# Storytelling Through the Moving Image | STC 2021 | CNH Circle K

And remember, this is from afar, so we're still seeing from those 2 guys' perspectives.
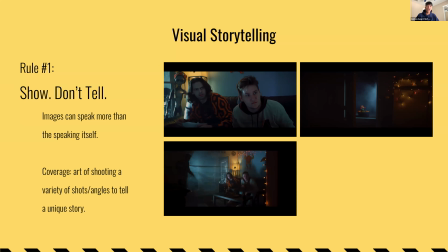However, when we cut to the third shot, now we're in the perspective of the gift basket. It's as if the gift basket is a presence of its own. And these 2 guys are now peeking over. They're more curious as to see, like, what is this now?
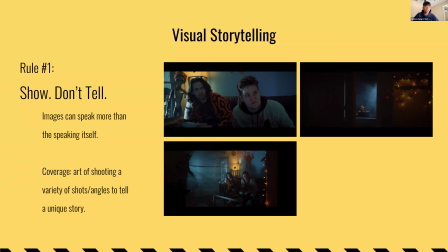Like, it's not just some gift basket that just showed up out of nowhere. There's obviously something more to it, so it's alluding to something further.
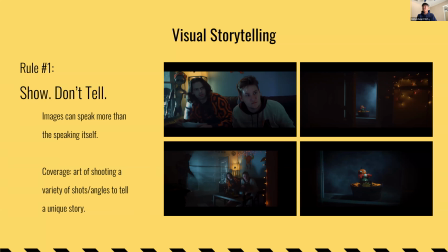And the final shot is now a close-up of the gift basket. Now we cut back to the perspective of 2 guys, but except they're concentrated now on the gift basket. So you see how the camera is moving back and forth to tell a tension-rising plot point.
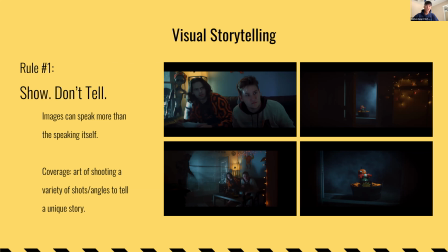This is one of many, many examples of visual storytelling. Now, I doubt that anyone has seen this scene before because it hasn't, even though it has gained some traction, it doesn't target our audience per se.
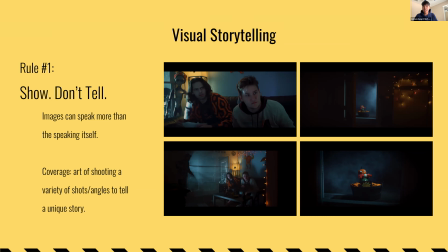And this is why I think that it's appropriate to show everyone here something a little more familiar.
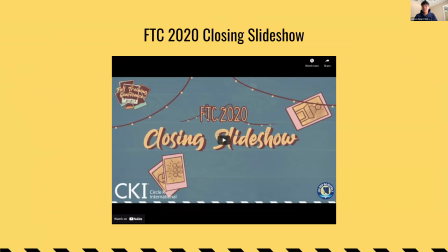So I want to show this. And after this little viewing, I'll ask everybody what they think, just initial thoughts, and then we'll go from here. If you're expecting to sip now, this is the time. So without further ado, let's get started.
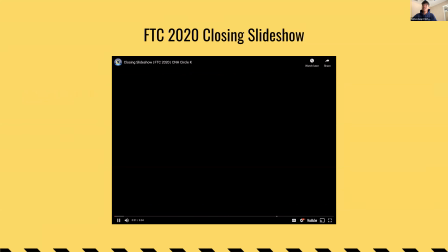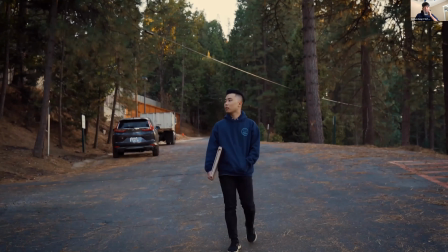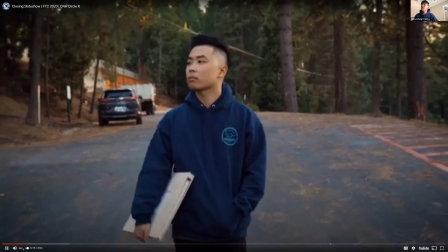Stars overhead, turn my head and I
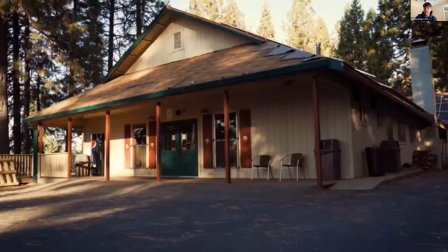caught you by eye for the first time.
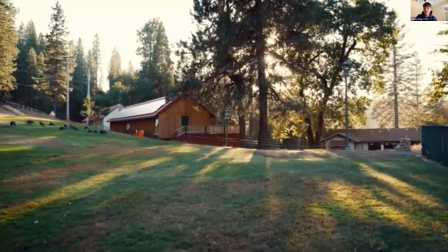My life to serve, look no further, I've
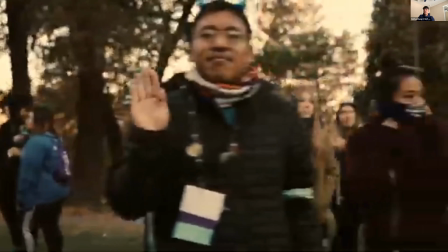finally found something to hold on to.
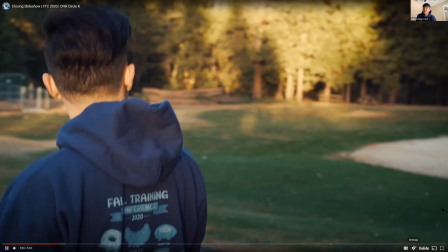I couldn't believe it, I couldn't see it, for
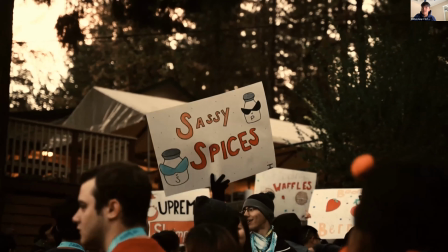someone to see me like you do,
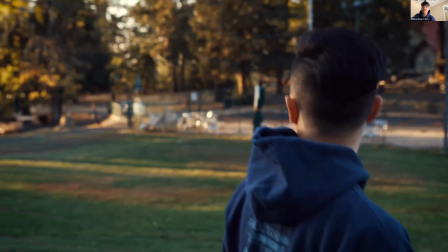and over and over anew, seen and known.
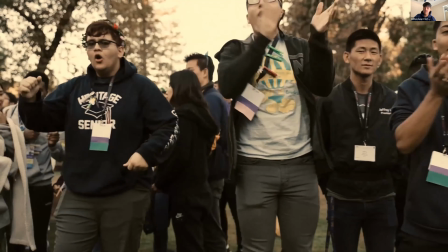It started